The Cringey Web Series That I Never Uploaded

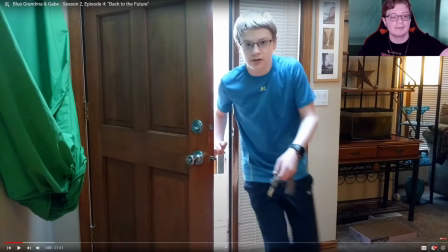492s
There's my green screen and this was the house that I lived at when I filmed Back to the Future four and back to future five but before i did any like youtube videos or movies that it had to do with the green screen we filmed it there but then that went up to
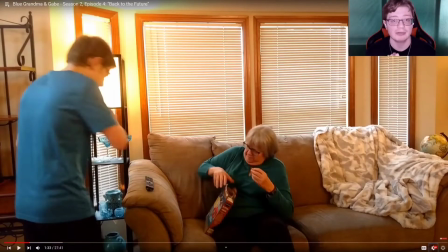507s
my room and now it's behind me in my studio since i moved before i really understood that it was cringy once i got older my main reason why i didn't post this publicly was because copyright my theme song was happy by pharrell williams for the first two seasons before i changed it to
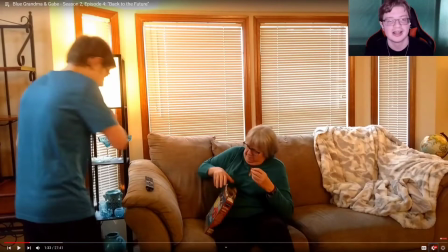524s
a non-copyright one for the third season so that was kind of my excuse before I really was like oh I'm not gonna post this too cringy but look so that cereal that my grandma's eating is puffins we didn't want to have copyrighted objects I don't know what that really has to do
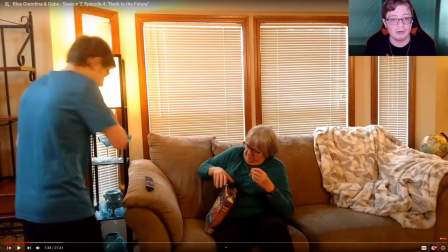541s
with this but so I told her to have the cereal box facing the other way so you don't see puffins but she says let me finish my puffin I'll be right with you.
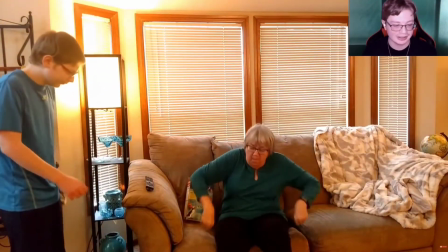552s
That was just kind of funny. See look she like flips it and then she flips it the other way.
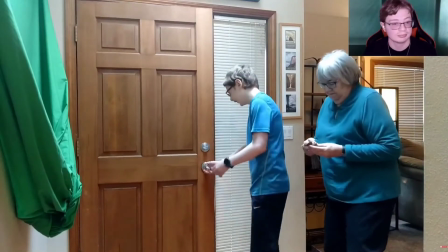557s
I don't know why I told her to do that.
I locked the door and went way out.
Oh that squeaky door.
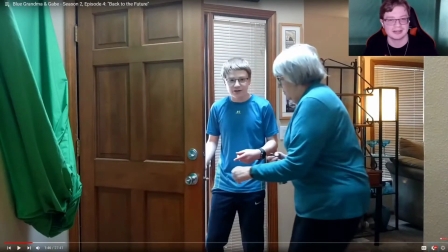561s
That squeaky door was present in Back to the Future 4 too but I fixed it with uh WD-40 before Back to the Future 5.
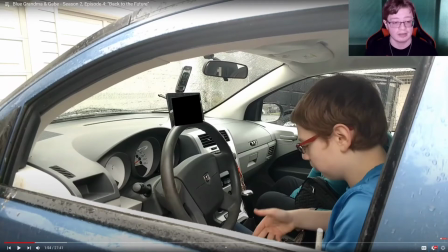568s
I wanted to have the time circuits off but in order to do that I would have to press the button on the back of my Kindle and I was pretending that the control center was down by the radio. So I just put a black square in front of it.
First you turn the time circuits on.
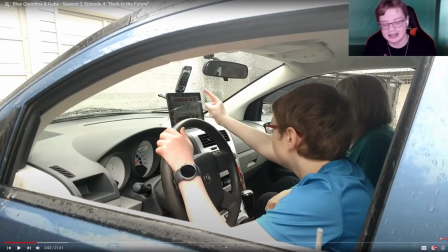587s
That was such a bad edit. But yeah this is basically the scene that I basically just stole from the original Back to the Future when Doc was telling Marty how the time machine worked but I put it into my own words.
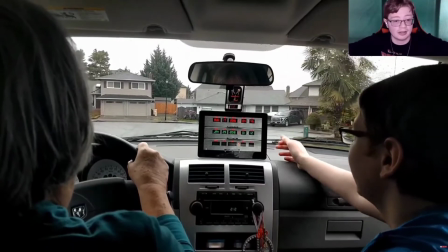600s My gosh! About to time travel. We're about to do this.
Wait what did I just do?
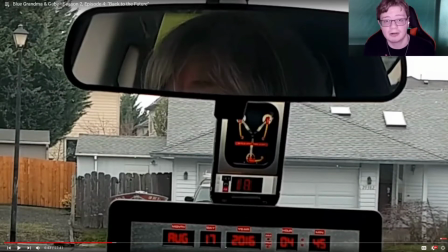605s
I was using the same theories Back to the Future so we're doing 88 miles an hour not 11,000 rpm that wasn't invented until I actually started making more of my own content with back to future 4 and 5 but anyway it's not like we could show 88 but I wanted it to
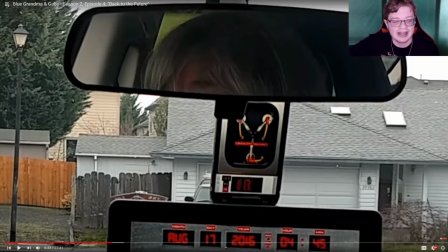622s
start from zero and go up to 88 so but in order to do that I had to tap where it says set to 88 oh my gosh look at that effect
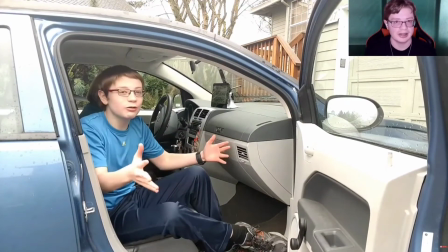632s
though great scott it's august 17th great scott august
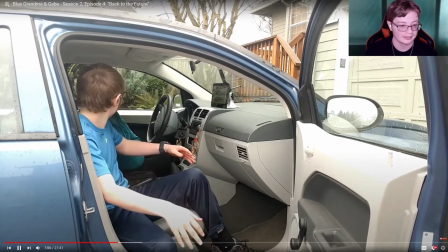637s
17th it's clearly not wow looks kind of the same i was like it
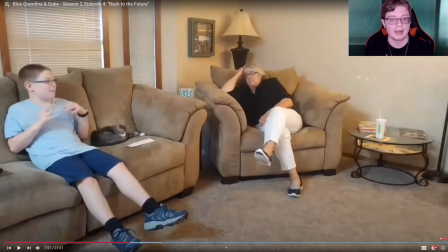642s
looked the same so the premise of this episode is my grandma and i went back in time a few years to just observe us i mean there's really no like absolute reason we had to like you know back in future four and five where there was an actual conflict but we were like
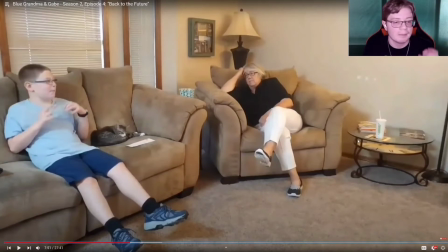660s
all right we just want to see ourselves back in the day anyway but these episodes were actually from the past so this was season two episode one winning the lottery back in august 2016 i produced this episode so it was actually kind of cool editing
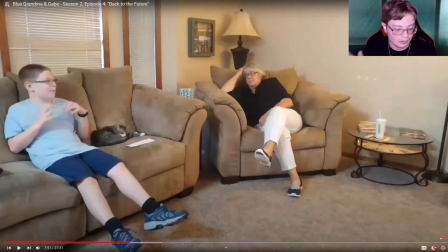677s
my old episodes into a new episode the way it looks is pretty awful because again we were filming in
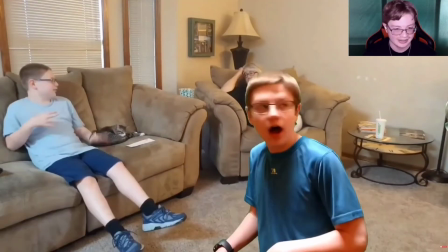683s
front of that green screen downstairs and we had no lighting that was us a year and a
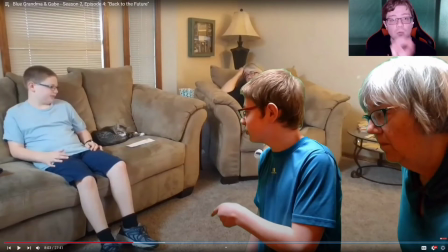690s
I don't know if you can hear that, but that's the worst laugh track in this entire series. That was the first part of season two when I introduced the laugh track, but it was the most annoying thing ever.
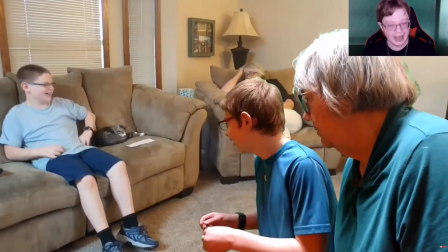707s
I love how we have two different laugh tracks overlaid
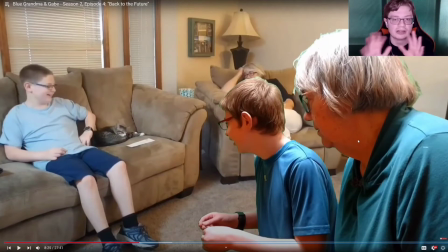712s
it because it's not like I saved these individual scenes so i had to go on the episode i produce that's edited has lap tracks and screen record it with audio and then put it behind
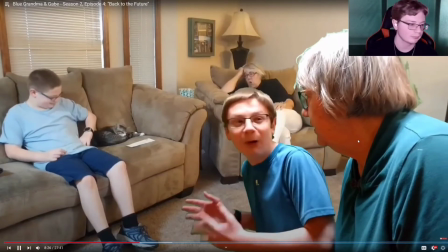724s
the green screen when i was editing wow amazing